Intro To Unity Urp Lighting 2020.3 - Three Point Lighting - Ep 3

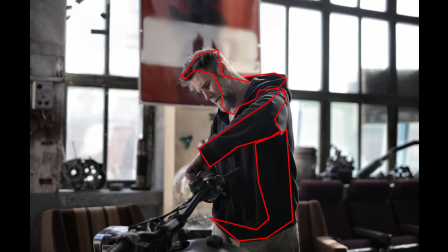(8:15)
So these marked areas, they will be completely black. Now black cloth obviously absorbs light, as previously mentioned, and I will keep mentioning these things.
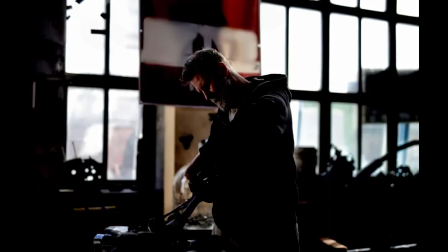(8:24)
So this would how it would be looking like if light stopped on its first surface it's hit.
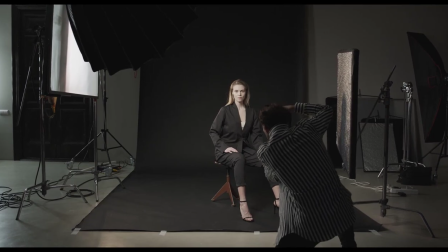(8:29)
But in photography, and the way we want to work, we want to control the lighting, and we can steal things from photography to do that.
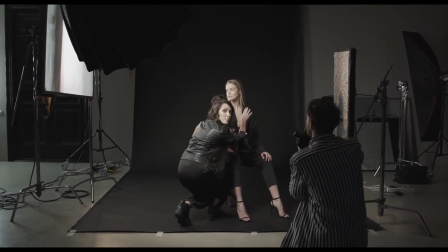(8:35)
So the reflector is on the right side in this video, and it's used instead of an actual light source, it's used as a fill light.
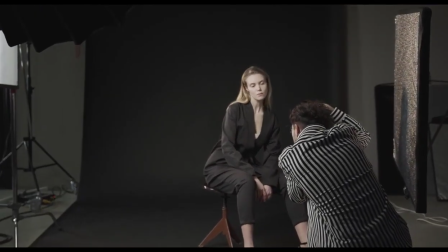(8:42)
So the light hits the surface and it bounces back to the darker side.
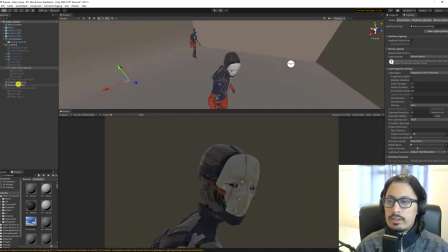(8:52)
The next example, let's clear the data and let's do the bonus example. Here in this example it's similar, you have the key light is now further up,
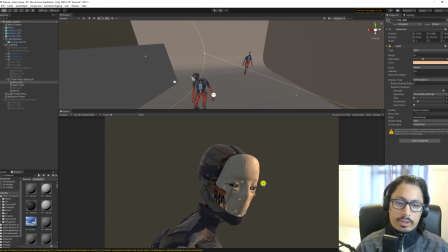(9:07)
so it gives more of a specular effect on the top of the face, but it also goes into the mask a little bit, so you get to see the behind a little bit. But we keep light hitting on the shoulder, lower shoulder ribs as well, and you can see it's also hitting the top of the helmet a bit more.
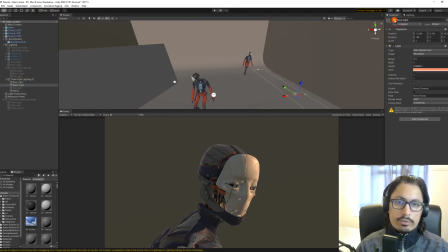(9:26)
Then you have the backlight as well. The backlight obviously is still an area light with a certain intensity. What's different though is we're using a plane,
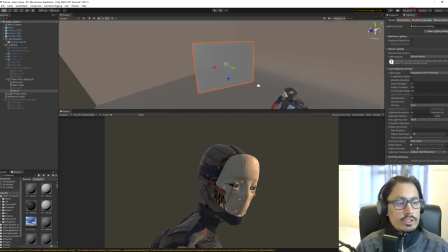(9:36)
we're using an old school technique which is still viable today to add in the fill light.
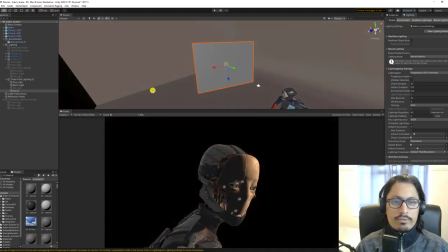(9:44)
So if I bake now, because you need it for the bounce light that comes on the plane, which is kind of acting up as a reflector that we often use in movies and cinema,
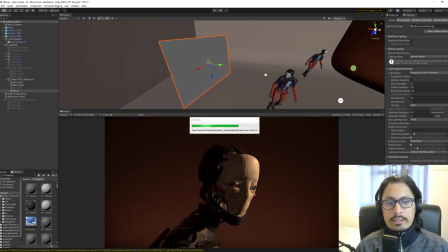(9:54)
And you have the Bakelite filling up in the background.
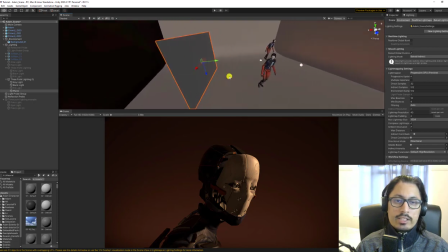(10:00)
Okay, so you can see that distance has already been placed for a reason, and you can see it's filling in. So if I turn it off and I do another bake to show you what happens when you don't have this
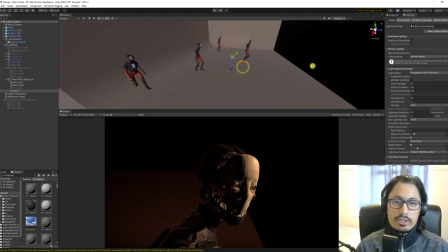(10:14)
reflector that you can see through when it's on at the back as well,
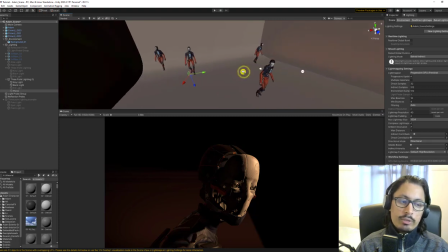(10:19)
and you're using a plane.
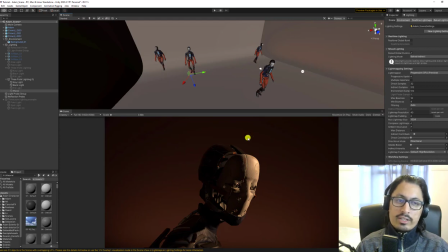(10:24)
There you can see it's pretty dark.
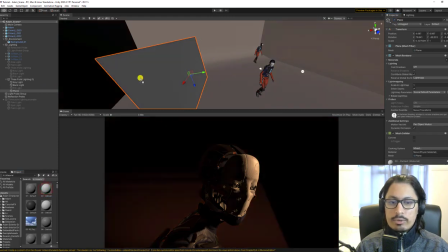(10:27)
So if I turn it back on, and on top of that, let's put a more white texture material on it. And what you'll see now is it's gonna increase the light even more here.
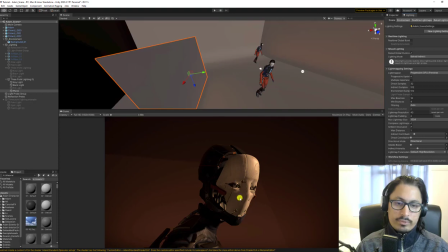(10:40)
See that? Now it's even more bright, because even though I didn't change the distance of my fake plane reflector, which you can see through,
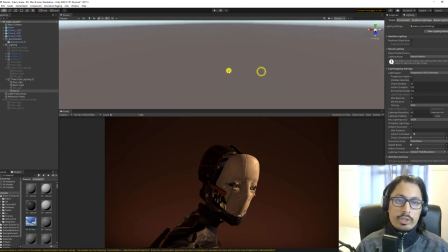(10:50)
so you could have a camera on the other side if you needed to. No problem.
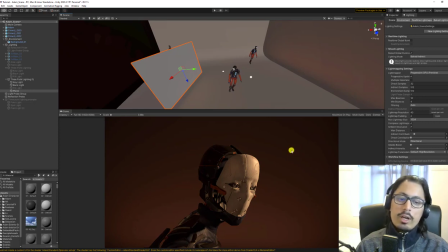(10:55)
You can see it's giving this interesting look as well, and the fill light for it.
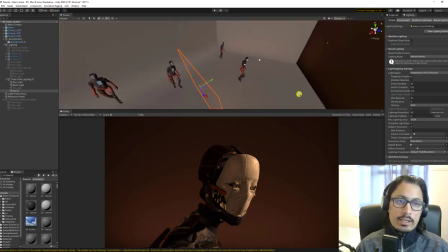(11:01)
And this obviously uses less light. Essentially, I only have two lights.
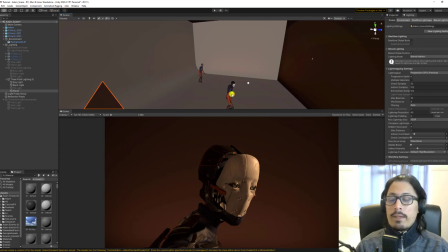(11:05)
I have the aero light and I have the key light, and I use the reflector instead,
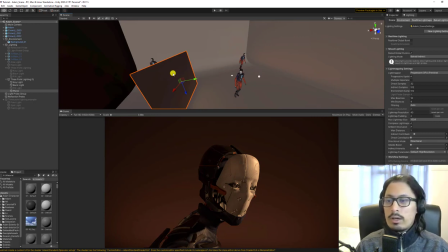(11:11)
which obviously helps if you need to have a different type of optimization or a different workflow,
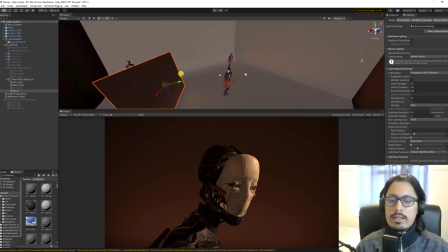(11:18)
or maybe you want more natural bounce light that's evenly spread and you don't want to use another aero light because of rendering time, whatever reason, you can do this as well. Now, if I then go even further and I say, okay, I want a
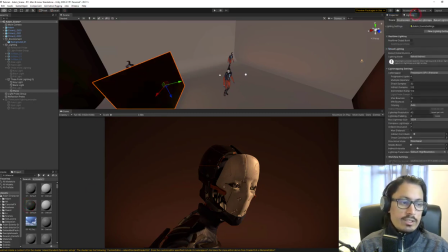(11:36)
very dark texture, and as briefly discussed before, and we will continue to emphasize the theory and why it's important to understand real life lighting and color,
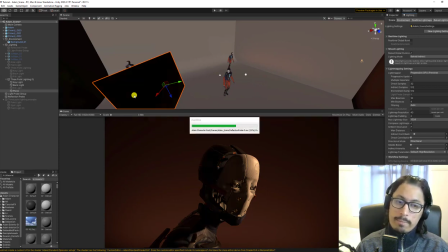(11:48)
is that if I use a dark texture, less lights is going to bounce from it, and you can see now it becomes more contrasty. This is also why it's important to have the key light kind of cover the key areas, like most of the face and the eyes, because then you can do these kind of things.
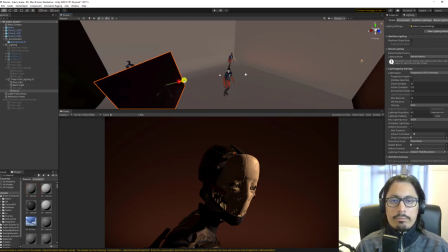(12:05)
Right now, if I push this pretty close and I do another bake, because it's closer, the light's not traveling that far. It's stopping on time pretty early. So it's going to bounce a lot more despite the material.